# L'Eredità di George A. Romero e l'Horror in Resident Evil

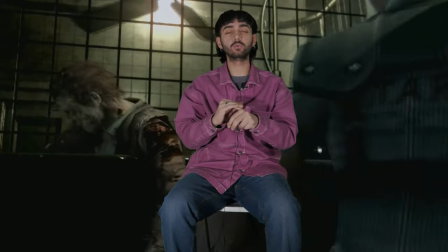4:42 Io Io considero il primo gioco di Resident Evil come la cosa più paurosa che mi sia passato per le mani, proprio di sempre. Nel primo gioco il cagotto viene dato, oltre dalle classiche meccaniche della saga come emozioni limitate, salvataggi limitati, eccetera, da telecamera fissa e mira automatica, in poche parole, poco controllo sui movimenti del protagonista.
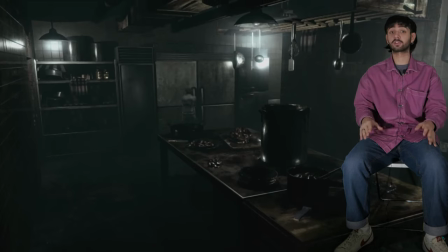5:06 Con la telecamera fissa non puoi guardarti attorno,
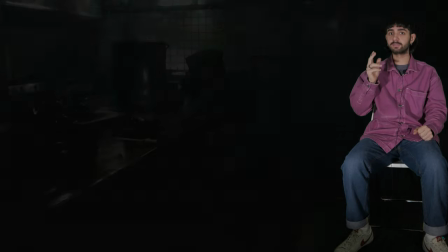5:09 non puoi spiare A volte ti rende cieco di proposito Quindi tu senti il pericolo che c'è intorno a te ma non lo vedi
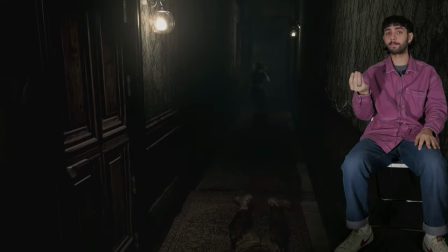5:16 A questo poi ci aggiungi che il personaggio ha un palo nel culo E che ogni volta che cambri in quadratura ti
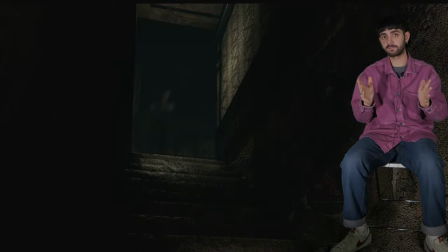5:22 devi riposizionare E poi camminare verso la direzione che vuoi Però in questo modo la villa viene valorizzata esteticamente in modo
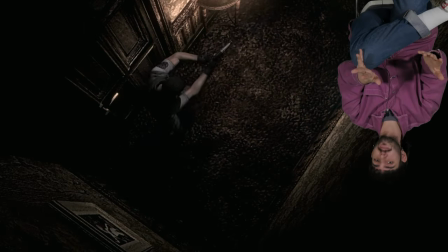5:29 unico Il che poi contribuisce al cagotto Poi c'è la mira automatica dove tu miri orientativamente alla testa,
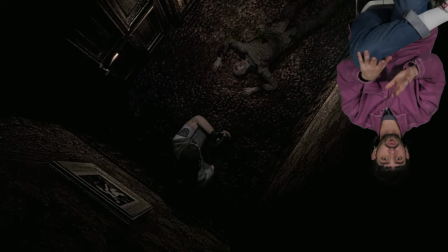5:35 al petto, dove ti pare, e non è detto che tutti i colpi vadano a segno.
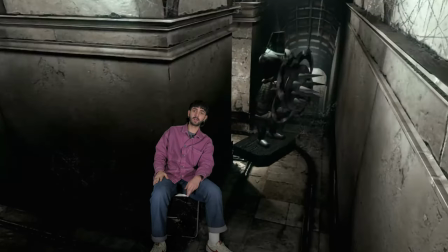5:40 A questo aggiungerei anche le trappole, cioè la Villa Spencer è piena di trappole ed è considerabile come un nemico in sé. Di conseguenza gli altri due punti hanno ancora più peso.
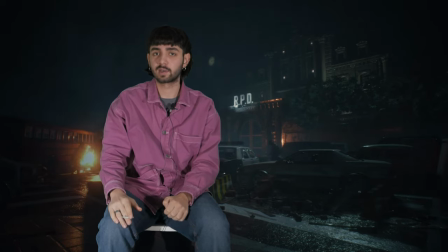5:56 Mentre per quanto riguarda il remake del secondo gioco cambia tutto.
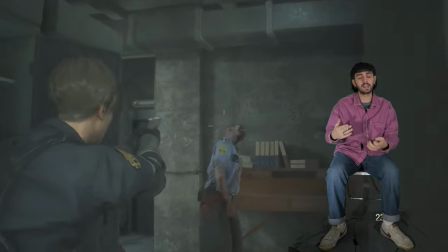6:01 Adesso puoi mirare manualmente Leon ha dei controlli molto fluidi
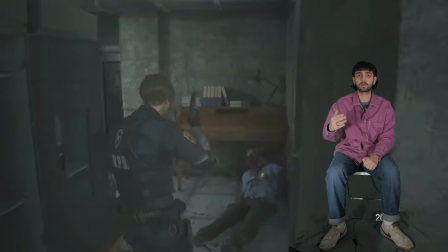6:08 E fino ad un certo punto del gioco tu vai avanti Con le meccaniche classiche,
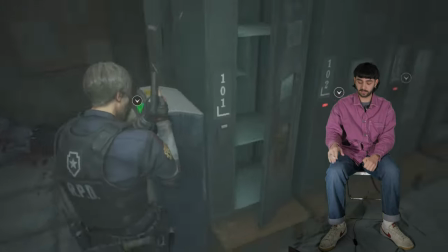6:14 quindi poche munizioni, pochi salvataggi Finché non succede questo
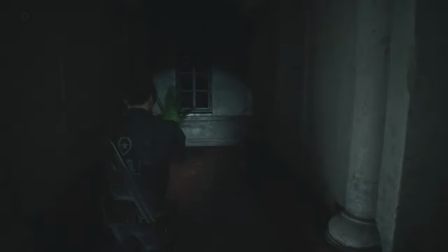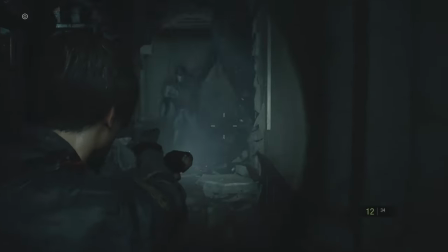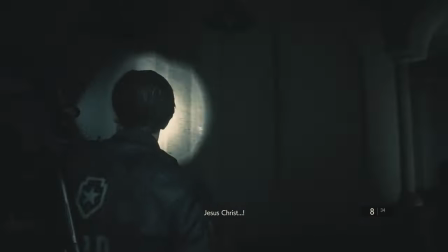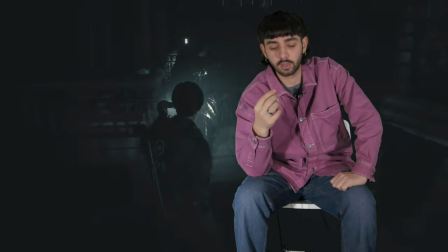6:39 Da questo momento in poi il gioco cambia direzione Perché tu si continua a fare le cose che facevi prima
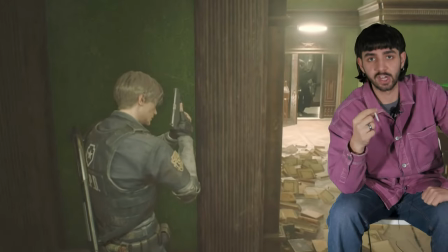6:45 Ma adesso hai Schwarzenegger qui Che ti cerca attivamente nelle stanze Cioè,
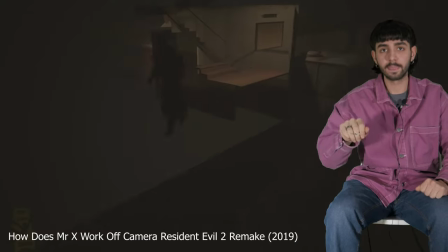6:50 dal momento in cui tu esci dalla safe room, lui apre le porte, chiude, si guarda, fa...
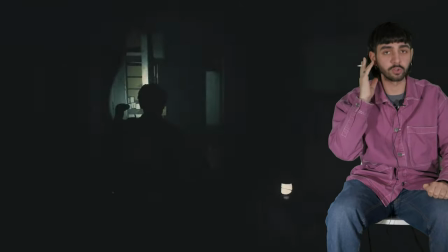6:55 E mentre tu stai nella stazione di polizia, tu, no, nell'audio, senti proprio orientativamente dove sta.
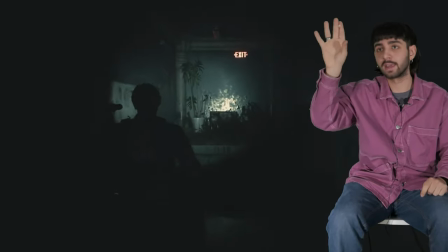7:01 Cioè, quello è un bestione quando cammina si sente. Quindi sai bene o male dove si trova e sai quando si sta avvicinando, quando ti avvicina.
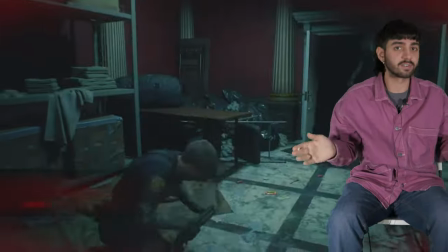7:10 Una volta che ti trova, devi per forza scappare perché se lo spari non gli fai un cazzo.
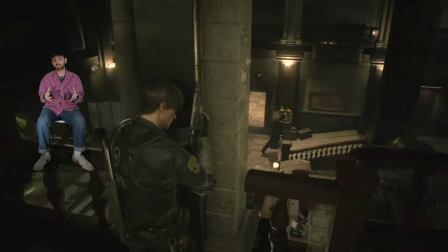7:16 Devi per forza dartela a gambe. E questa caccia al topo è un tipo di tensione totalmente differente.
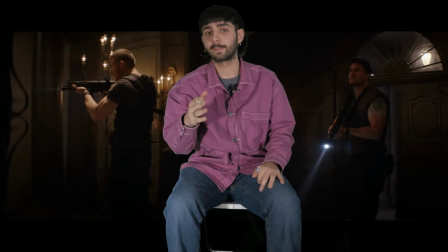7:23 Serebbe stato bello vedere questo tipo di dinamiche anche nel film, con nella parte della villa un horror più snervante,
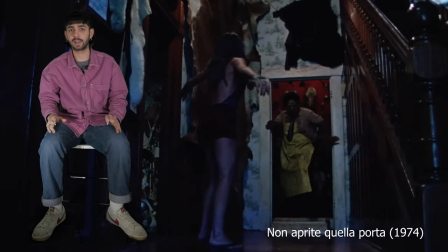7:31 più ansiogeno, mentre nella parte della centrale un horror più orientato allo slasher.
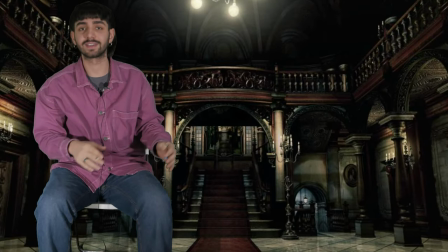7:38 E per questo avrei preferito un film solo nella villa Spencer e un altro film solo nella centrale della polizia.
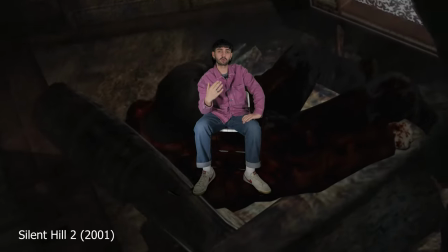7:44 Ed è un peccato perché io credo che l'horror raggiunga il suo massimo
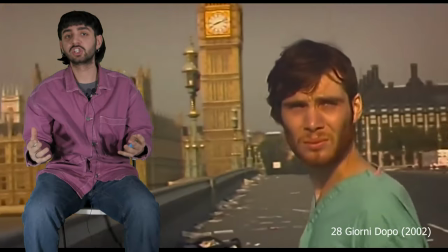7:49 attraverso i videogiochi Questo perché nel cinema l'horror funziona per empatia Cioè tu,
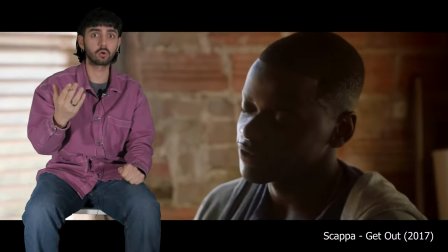7:54 se il personaggio è scritto bene, ti affezioni a lui, ti preoccupi per lui E poi inevitabilmente ti immedesimi,
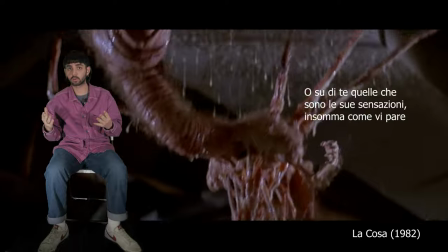8:01 proietti su di lui quelle che sono le tue sensazioni E per questo funziona Per questo ci sono miliardi di horror che fanno schifo alla merda
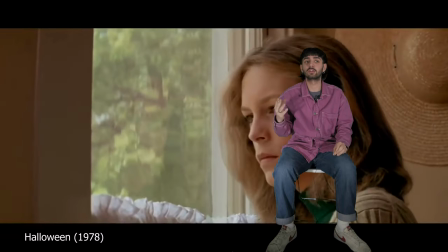8:10 e tu incominci anche a rifare per il cattivo perché non te ne frega un cazzo del protagonista. Ma in un contesto come quello orrorifico, dove l'immersione è fondamentale per suscitare una qualche reazione nello spettatore,
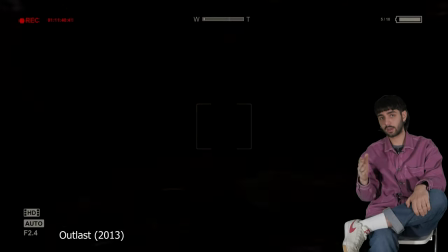8:26 sapere che sono le tue azioni a decretare la sopravvivenza o la morte ha un effetto molto più incisivo,
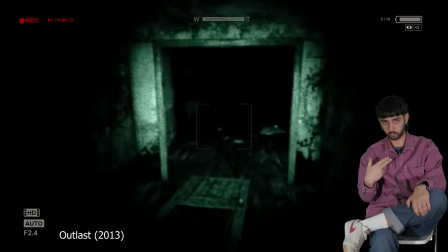8:32 secondo me.
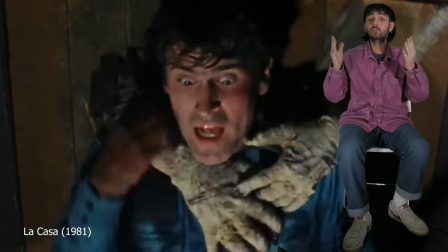8:33 Cioè, una cosa è vedere un film e dire Oh no, spero che lui non muoia E un'altra cosa è Oh no, spero che non mi fanno il full a carciofo Grazie per aver visto questo video E ditemi che ne pensate, se volete E buon anno